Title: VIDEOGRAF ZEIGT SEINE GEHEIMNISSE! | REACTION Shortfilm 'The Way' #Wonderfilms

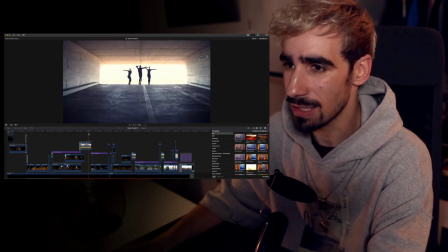514s
Das ist quasi seine Fantasie.
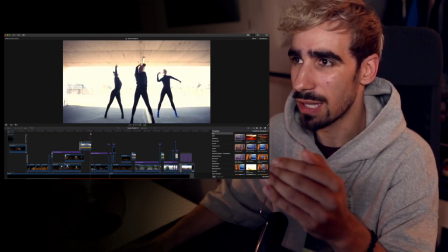515s
Und dann kommt der Übergang zu seinem Gesicht, wo er dann wieder aufwacht.
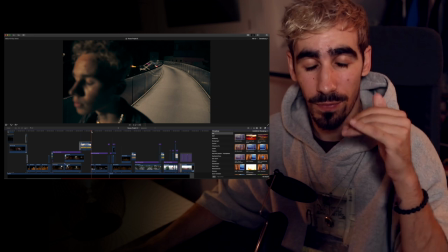523s
Ich wollte diesen kleinen Moment haben von, er hat noch die Augen zu und macht die Augen dann auf und dann sieht man, dass er sich das gerade vorgestellt hat.
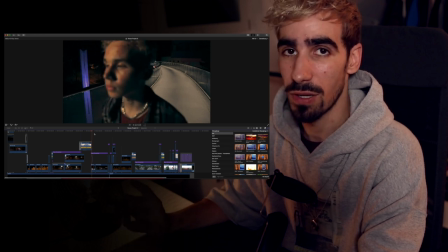532s
Dementsprechend macht er jetzt auf, denkt er ist wieder in der Realität, aber dann
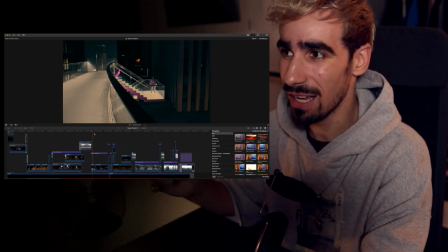537s
ganz schnell einmal wieder Lena da und wieder Lena weg.
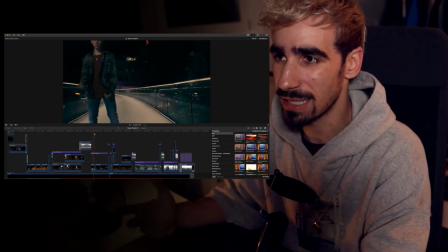541s
Und deswegen ist er halt so verwirrt und weiß nicht und denkt jetzt eigentlich ist er alleine, aber jetzt auch wieder ein One-Take, die ganze Zeit ein One-Take.
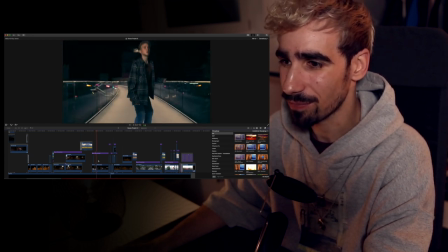550s
Zack, Lena ist da, zack, Lena ist weg und zack, Lena kommt wieder.
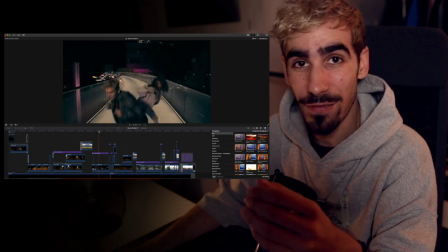557s
Genau, hier musste ich ein bisschen skippen, man sieht so, einfach live einen Fehler entdeckt, aber keiner hat es gesehen.
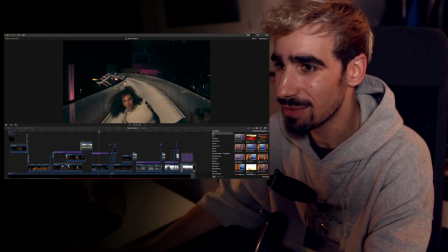566s
Krass, ist tatsächlich wie viele Pixel sind das?
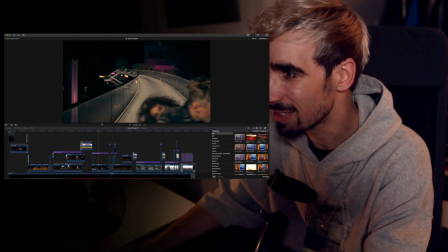571s
Ich weiß nicht genau.
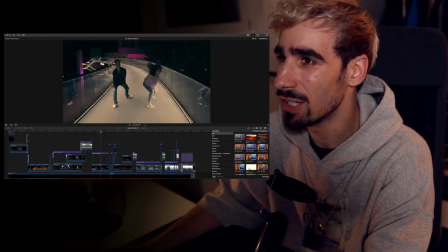574s
Ah. passiert, genau, und die Szene geht weiter, es ist halt quasi ein One-Take.
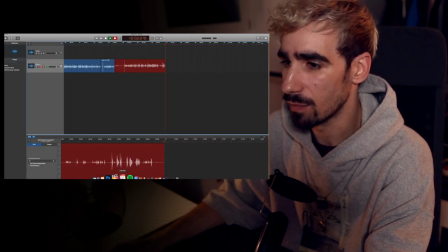584s
Und... jetzt kommt die Szene, wo
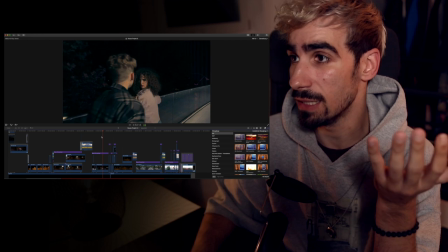590s
Lena quasi raus aus dem Bild geht.
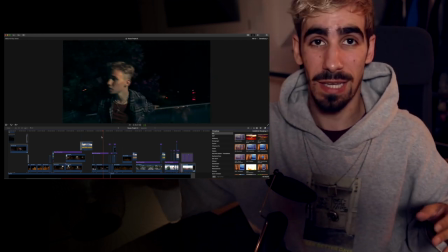593s
Und hier war es auch super krass, weil ihr habt ja gesehen, wie breit die Brücke war.
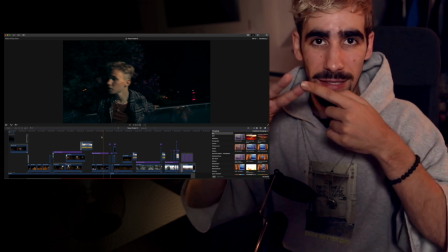600s
Ich glaube, 2 Meter oder so. Und 2 Tänzer plus AK, die hinten mit dem Licht rumgelaufen ist.
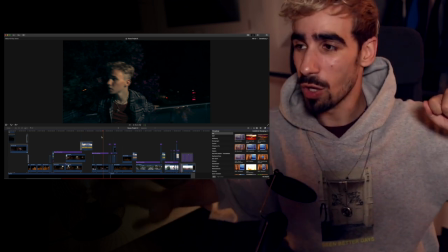606s
Jetzt musste Lena noch hinter mich. Und wir hatten noch die Spiegelung, die noch so ein bisschen damit eine Rolle gespielt haben.
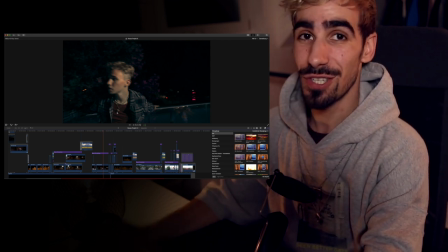613s
Das bedeutet, die waren jetzt alle hinter mir die ganze Zeit. Die sind jetzt zwischen mir und dem hinteren Gelände und Finn, der vorne steht.
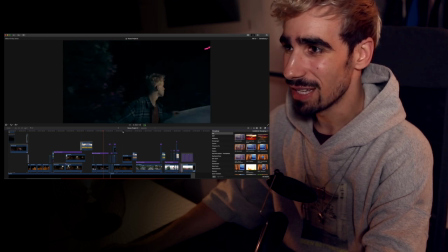622s
Weil jetzt ist Lena raus. So, jetzt sieht man niemanden da vorne.
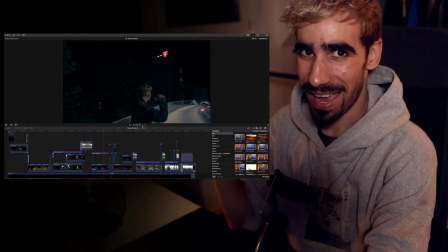629s
Aber jetzt stehen alle hinter mir. AK, die 2 Tänzer plus Lena.
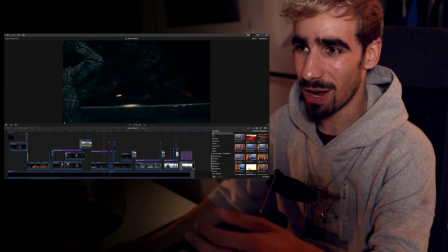634s
Und jetzt mussten alle mit mir rumlaufen, um dass dann die 2 Tänzer da stehen.
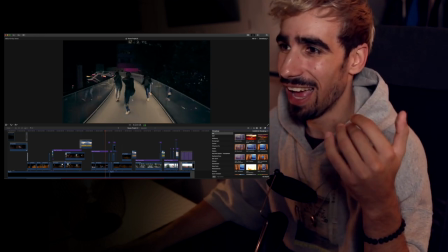639s
Ich liebe den Effekt, oh mein Gott. So, dann tanzen die.
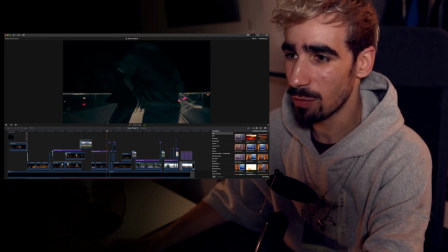644s
Und jetzt haben wir, dass wir einmal rumgelaufen sind um die Jungs.
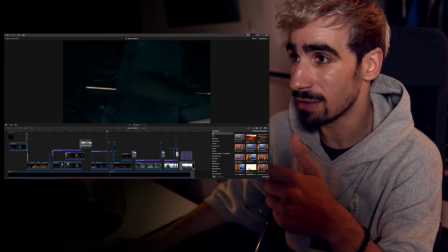649s
Und Lena bleibt aber auf ihrer Seite, um dass sie wieder dort steht.
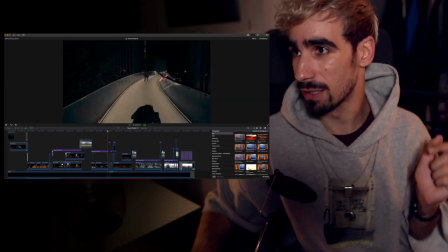654s
Und jetzt kommt einer meiner Favorite-Übergängen. Und schwa.
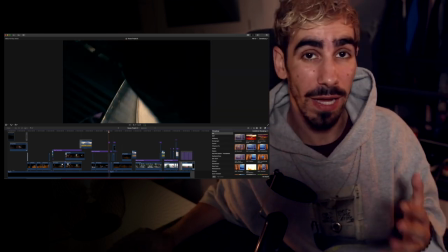660s
Gesehen? Das bedeutet, ich habe schon vorher gewusst, welchen Übergang ich machen möchte, wie ich in die nächste Szene kommen möchte.
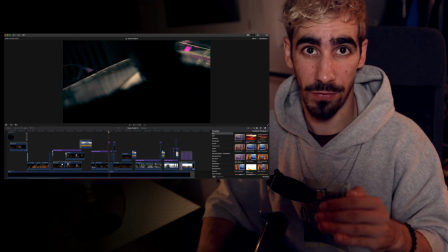667s
Und habe dann einfach das 2-mal gefilmt. Finn einmal gelaufen, vor mir gelaufen, die gleiche Situation nochmal gefilmt.
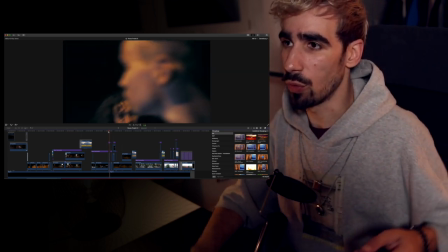676s
Und dann konnte ich hier schneiden und dann ist das Ganze so smooth. Dann kommen wir, so der Streit.
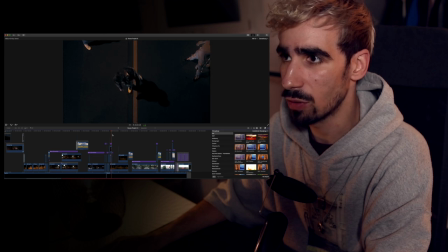686s
Genau, dann bekommt er so Hilfe, Drohnenshot auch wieder von oben. Auch wieder viel zu dunkel.
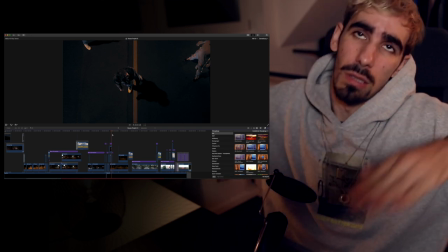691s
Auch Drohne wieder so gewackelt, so dumm.
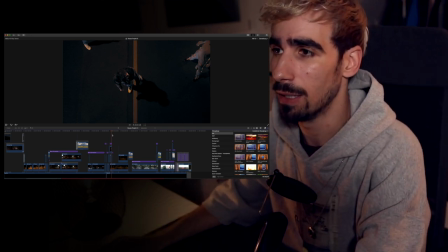696s
Aber für den kurzen,
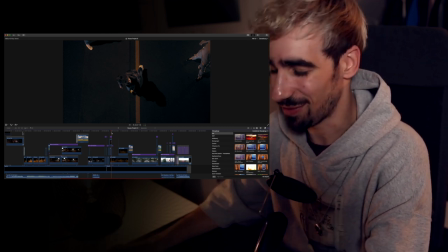705s
aber für das kurze Bild hat es dann auf jeden Fall gereicht. Genau. So.
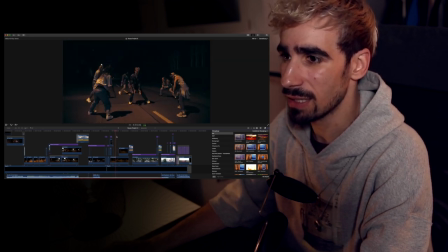712s
Dann haben wir Tanzszene. Von mir.
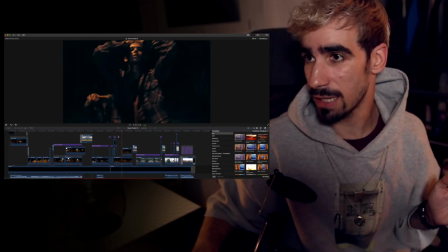717s
So, auch das hier ist kein Übergang. Der nächste. Da sieht man, wie Carla hier verschwindet.
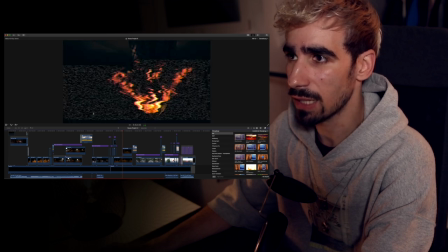723s
Und der Glitch ist einfach nur, um das Ganze ein bisschen in der Musik interessanter zu machen, aber es ist immer noch der gleiche Shot.
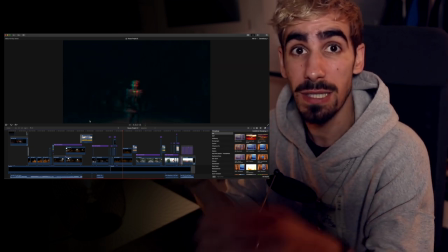729s
Jetzt mussten alle hinter mich laufen, damit jetzt dann die beiden da standen.
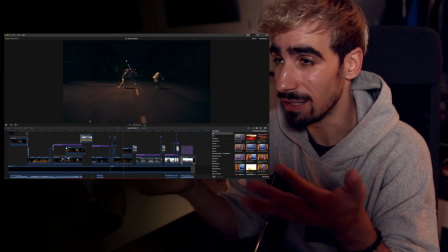735s
Das ist von Ann-Kathrin choreografiert.
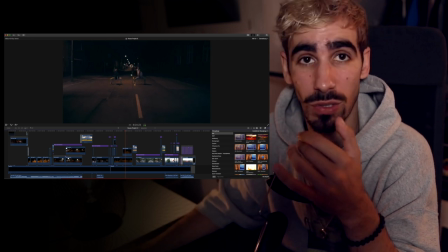738s
Und ich wollte unbedingt, dass Finn im Hintergrund immer noch wegläuft und immer noch quasi im Bild zu sehen ist,
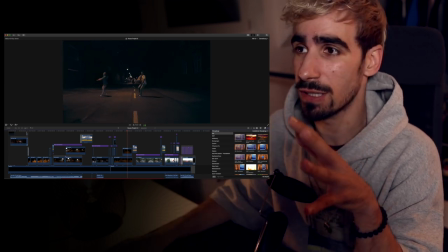747s
aber eher weg von diesem Pärchending will.
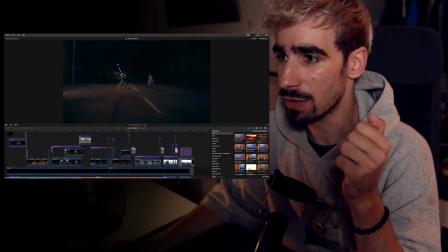751s
So, zum Schluss schaut er einmal hin und ist so abgefuckt von der Situation.
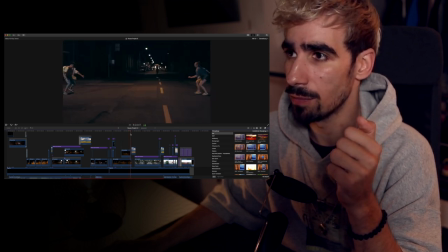760s
Und dann kommt der Übergang,
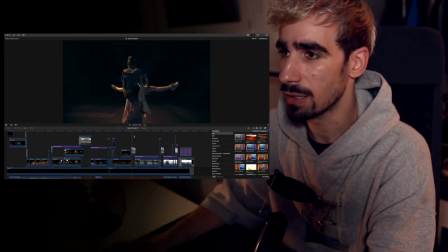764s
wo ich versucht habe, das Ganze so mittig wie möglich zu halten. Und dann genau, es könnte die Straße sein, man sieht sogar noch ein bisschen,
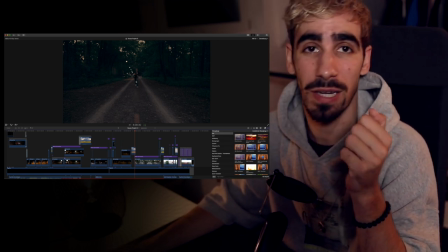774s
dass er genau rausläuft und dann kommt langsam der Morgengrauen, weil er die Nacht schon durchlebt hat.
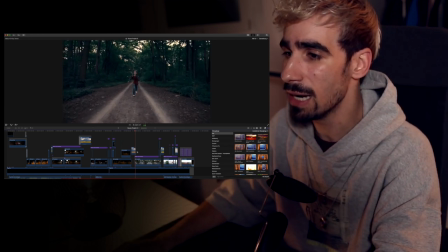780s
Und das ist auch alles ein One-Cut.
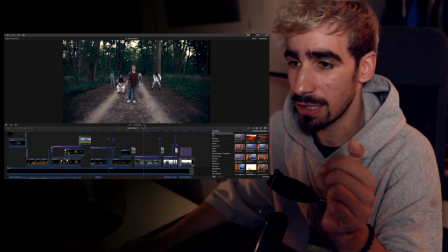785s
Jede Szene, wie man hier auch unten sieht, ist wirklich eine Szene über teilweise 1 Minute, 2 Minuten.
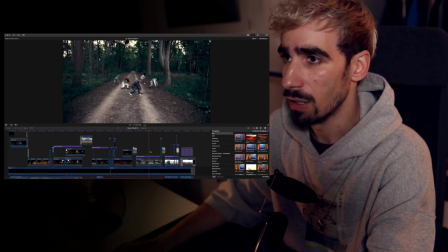793s
Und genau, das ist von mir. Und jetzt kommt einer meiner Favorite Moments.
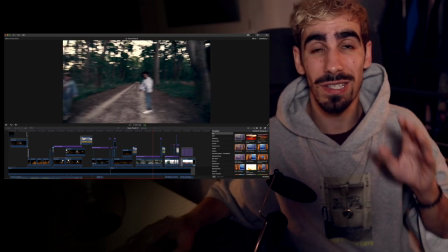799s
Ich laufe rum, auch hier wieder. Die mussten also hinter mich herlaufen, wenn ich an dem vorbeikomme.
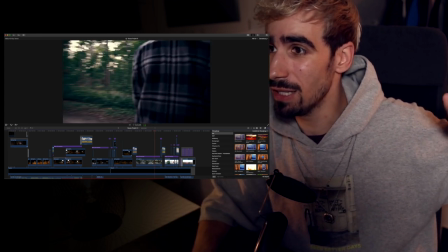806s
Und jetzt kommt die beste Szene.
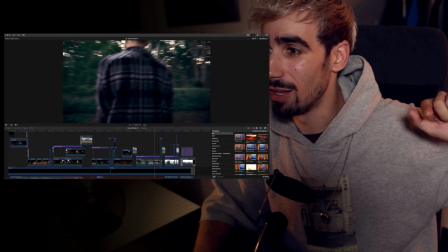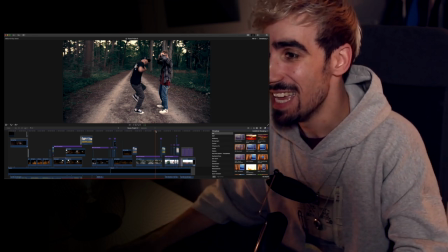814s
Boom. I love it! Ja, es war so lucky, wirklich lucky,
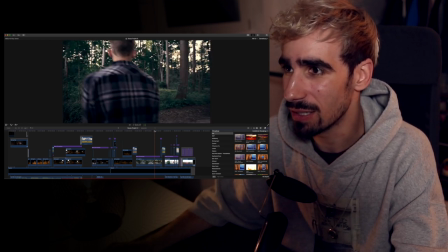820s
dass Rowdy, als ich hier entlang gegangen bin, Rowdy einfach nicht zu sehen war hinter Finn.
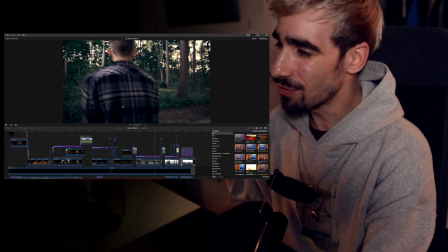828s
Und dann der erste Step auf dem Beat der Musik, kommt Rowdy dahinter.
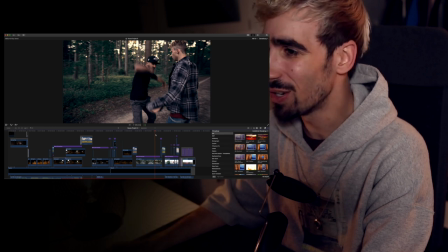837s
Es ist so ein nicer Shot. Oh.
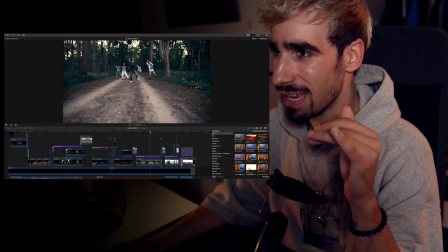839s
Und das hier, der ganze Take, war der allererste Take um 5 Uhr morgens,
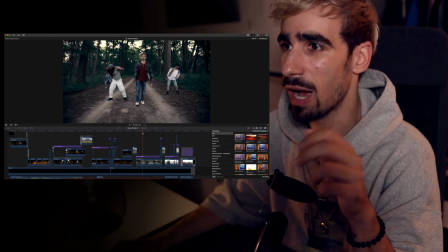846s
weil ich wollte halt wirklich realistische Bedingungen haben, morgens haben, genauso wie man sich fühlt.
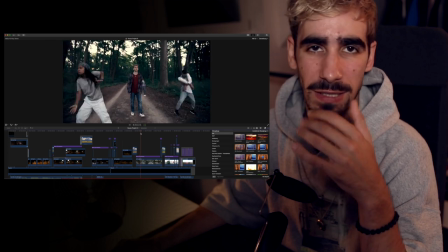851s
Und wir haben den Take danach noch 2-3 Mal gemacht, auf jeden Fall.
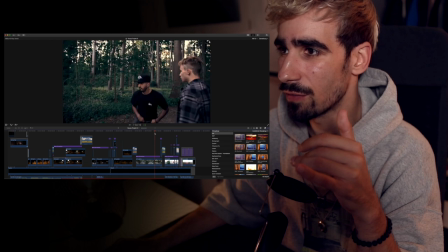855s
Aber dieser erste Take, wo Rowdy einfach wirklich on spot da rauskommt, perfekt.
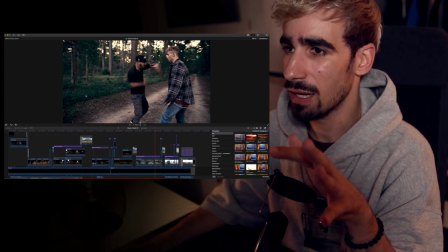863s
Coloring hier hinter auf jeden Fall alles noch ein bisschen schöner gemacht.
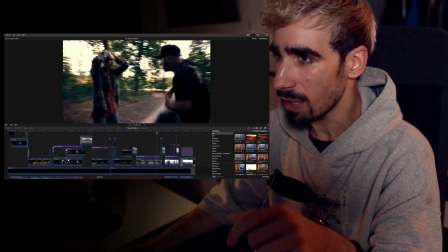868s
So, dann haben wir die Szene. Ich bin einmal um ihn herumgerannt, stimmt.
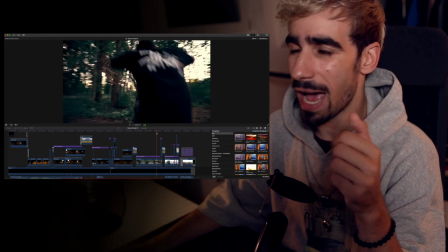874s
Und alle mussten hinter mir herlaufen.
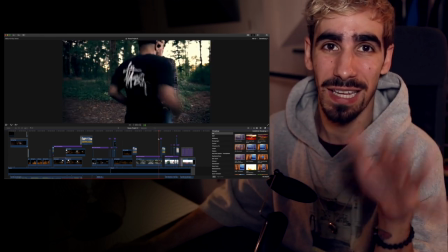880s
Alle mussten hinter mir herlaufen. Und dann schubst Rowdy ihn weg in den Wald. Und dann kommt der Moment, wo Finn wegläuft.
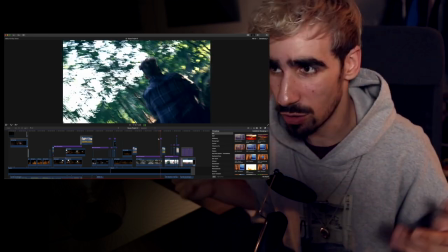885s
Und dann kommen wir schon fast zum Schluss, wo Finn jetzt einfach alles zu viel wird.
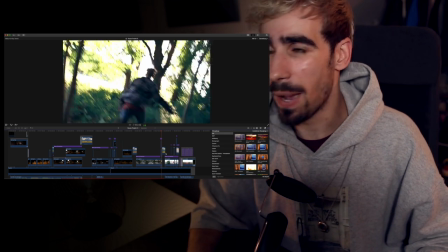889s
Passo Motion. Meine favorite Drohnenshot-Aufnahme ever.
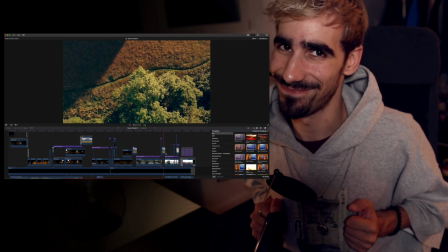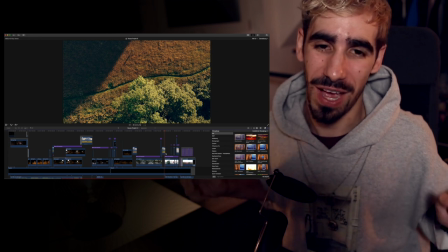899s
Shoutout an Pantea an dieser Stelle. Wir haben ja den Film geguckt als Premiere auf YouTube.
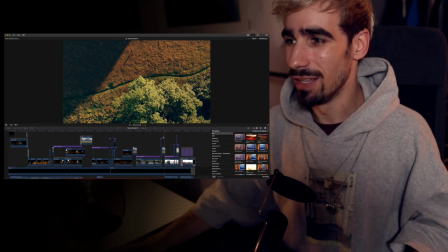904s
Und als dieser Shot kam, also so, sie war den Film am Schauen und war so voll gespannt.
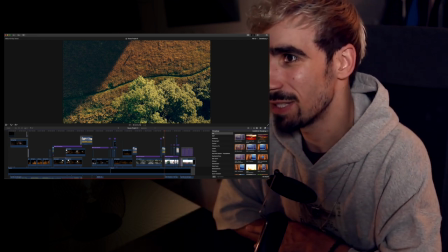910s
Und dann kam dieser Shot und sie war so.
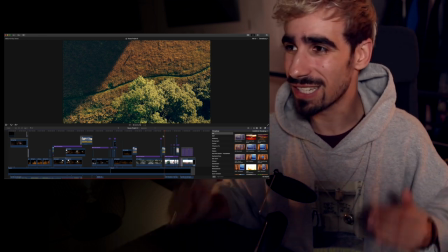914s
Ja, also, genau, auch hier, ich wusste genau, dass ich so eine Grenze haben wollte vom Baum,
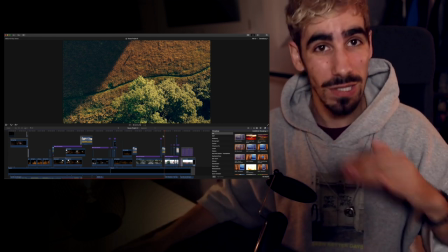922s
also vom Wald, wo er aus dem Wald rausläuft, um jetzt ans Wasser zu laufen.
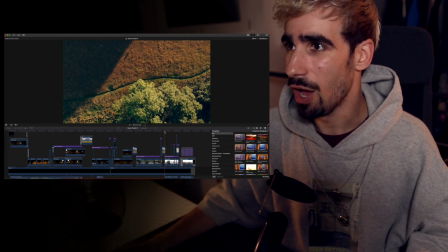927s
So, das heißt, dieses ganze Ding macht einfach komplett Sinn. Und hier war mir sogar noch wichtig, dass er in den Schatten reinläuft.
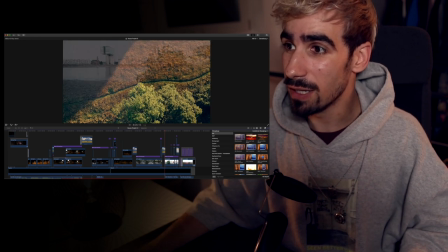936s
Und jetzt kommt der Switch. Die Bäume grenzen genau an den hinteren Bäumen quasi an, sodass ich da das Ganze nochmal so ein bisschen im Übergang, ja, verschönert.
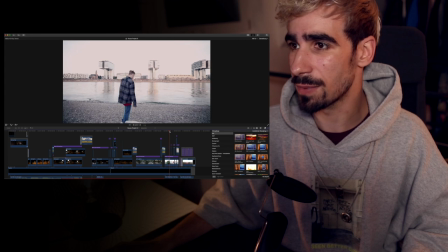952s
Jetzt kommt die letzte Szene, ein paar Close-Ups, genau. Und jetzt kommt halt die traurigste Szene eigentlich im ganzen Lied.
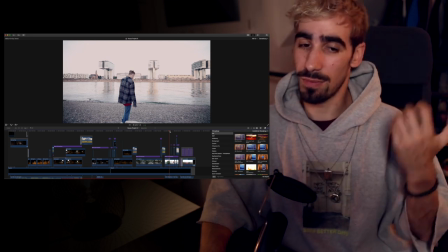957s
In dem Lied geht es auch wirklich so, dass er Abschied nimmt und dass er, wenn er weg ist, soll bitte nicht alle trauern, sondern an die schönen Sachen denken.
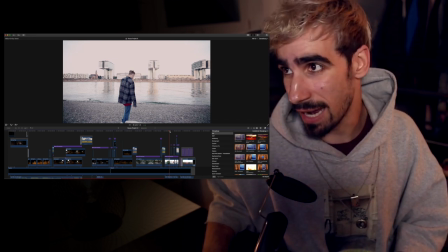965s
Und das heißt, er geht jetzt quasi zum Rhein. Hier sind die Kranhäuser. Shoutout an dieser Stelle nach Köln.
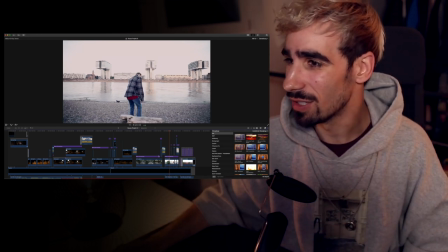972s
Und genau. Und dann haben wir so ein paar Close-Ups. Und dann kommt die finale, wirklich die finale Szene,
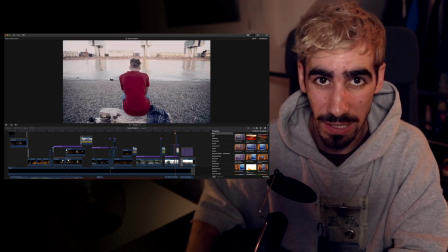982s
wo er jetzt sich entscheidet, so, ich kann nicht mehr, ich will nicht mehr. Es ist so ein bisschen traurig.
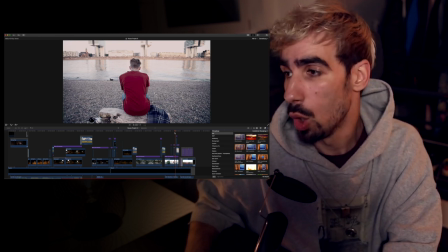988s
Traurige Musik. Und dann kommt der letzte Shot.
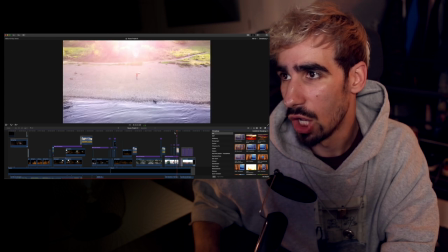995s
Er geht. Und dann kommt sie angelaufen.
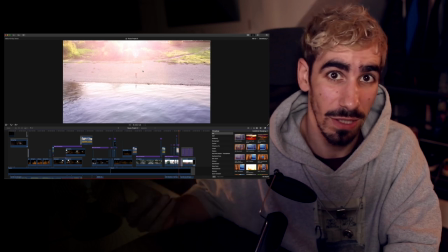1000s
Und das ist jetzt halt das Reale. So. Das heißt, sie existiert.
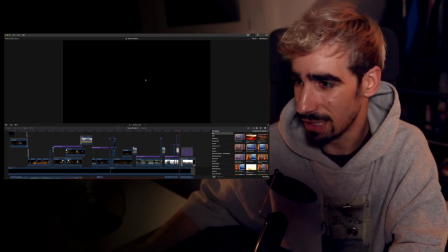1005s
Sie ist da und sie will ihn retten. Genau.